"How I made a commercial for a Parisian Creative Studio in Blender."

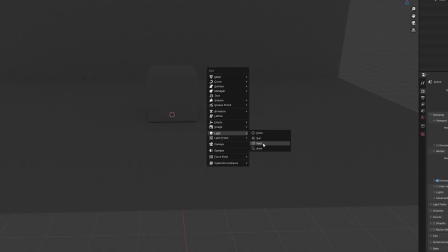(4:09)
Contrast is very important to make everything more understandable, more detailed and more appealing to the eye in 3D.
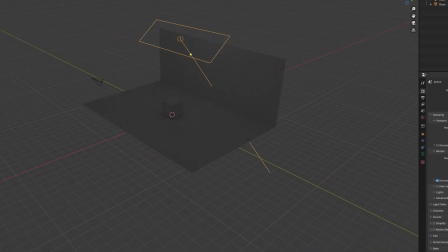(4:15)
Because flat shaded images in 3D often look cheap and also not very interesting.
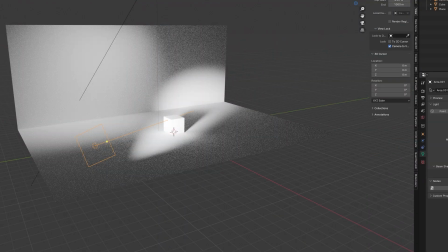(4:20)
Yeah, so I use a light for the background that don't hit my object. I also like to use gobos here and then I use one or two lights with a very low spread to give
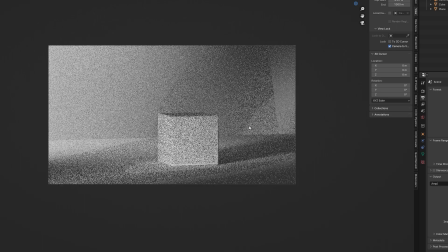(4:29)
those contrasts and I position it very on the edge of the object so it hits the object from the side.
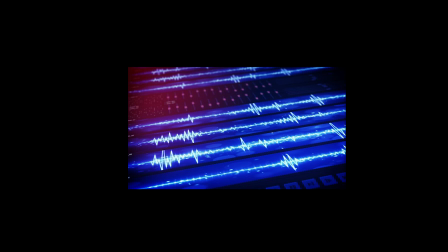(4:35)
But let's talk about the sound design which is as important as the visuals in commercial work because it makes your visual so much more understandable. It adds so much more magic to your renders and you can't go without sound design so get yourself a good sound designer or learn it yourself.
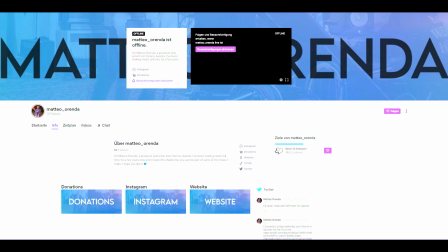(4:50)
I can't do this but here I completely rely on Matteo who is making beats and sounds for more than a decade so he also streams his producing process on Twitch so definitely check him out and now he will break down the sound design for you so please listen that's very important.
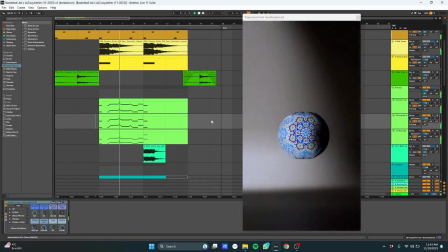(5:04)
What's going on guys my name is Matteo Arenda I was responsible for the sound design on this project and today I want to give you a bit of an insight into my workflow and thought process.
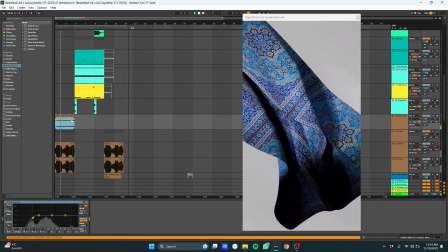(5:13)
So we're here inside of Ableton Live 11, which is my preferred DAW to use. I loaded the video in first so I could see what was going on.
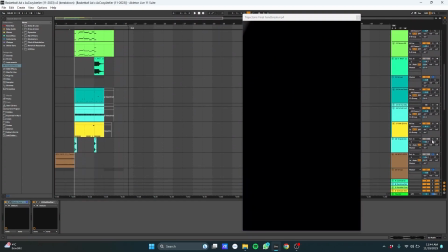(5:21)
And when I saw the video for the first time, I immediately knew that I wanted to go for something with a Persian Middle Eastern kind of feel.
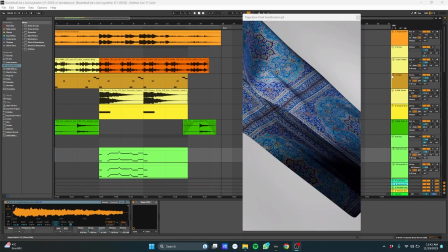(5:29)
I found a sample of a Zidane. I don't know if I'm pronouncing that correctly, probably not.
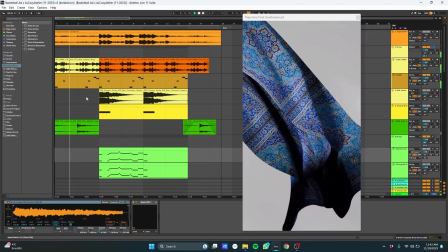(5:34)
And I layered it with some mandolin. It sounds like this.
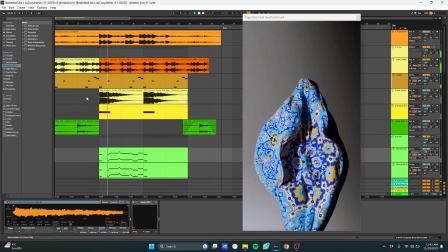(5:38)
I did a little pitch bend here and then in this next part I chop the sample a little bit to give it a bit more drive.
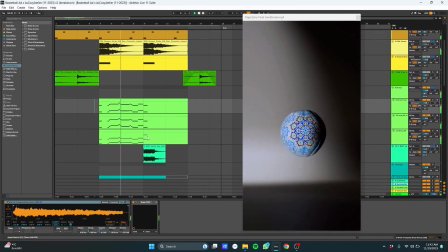(5:44)
Then next up I added some brass because I wanted something epic sounding and this one shot because it kind of sounded like a siren
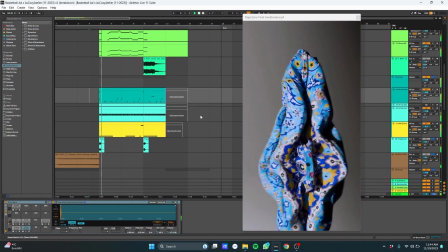(5:51)
in the stadium and then we already get to the drums classic trap drums just to give it a modern vibe and a modern feel.
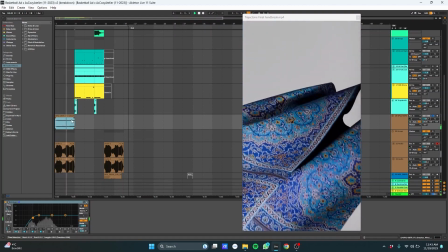(6:01)
Then I added some wind to the intro to make it even more atmospheric and some vocals that I recorded and pitched
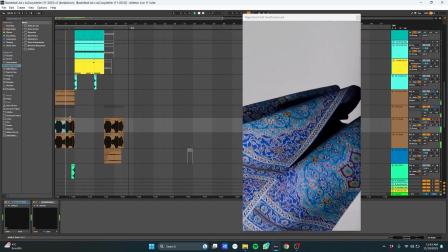(6:08)
up and just do a bunch of effects on then we have some risers to give more dynamic and
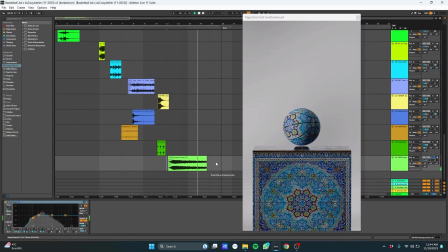(6:16)
the sweep down at the very end to emulate the falling of the ball then we have all of these Foley sounds that really make it come to life
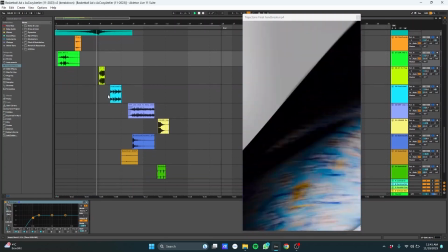(6:25)
we have the cloth and the intro we have the pumping up effect we have some sounds of basketball shoes and a net we have the
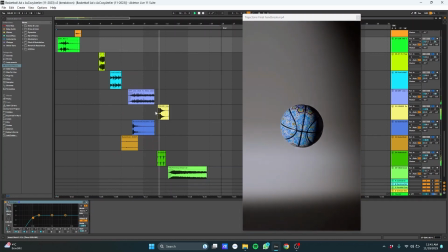(6:34)
sewing machine when the whole thing gets sewn together just little things like this make a sound design project like this really come to life so that's
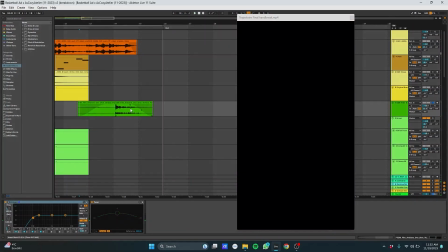(6:42)
it from my side thanks for watching guys when i first saw the video with the sound design i completely freaked out i was so happy and can't
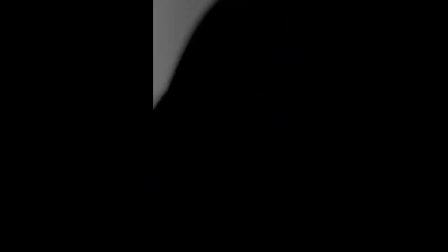(6:50)
describe so yeah i mean that's basically everything i have to tell you if you have any questions please leave a comment or
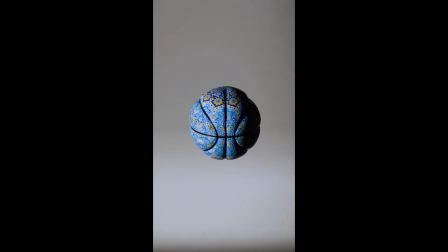(6:56)
write me a DM you can also write a DM to Mateo so never stop blending never stop being creative and see you soon guys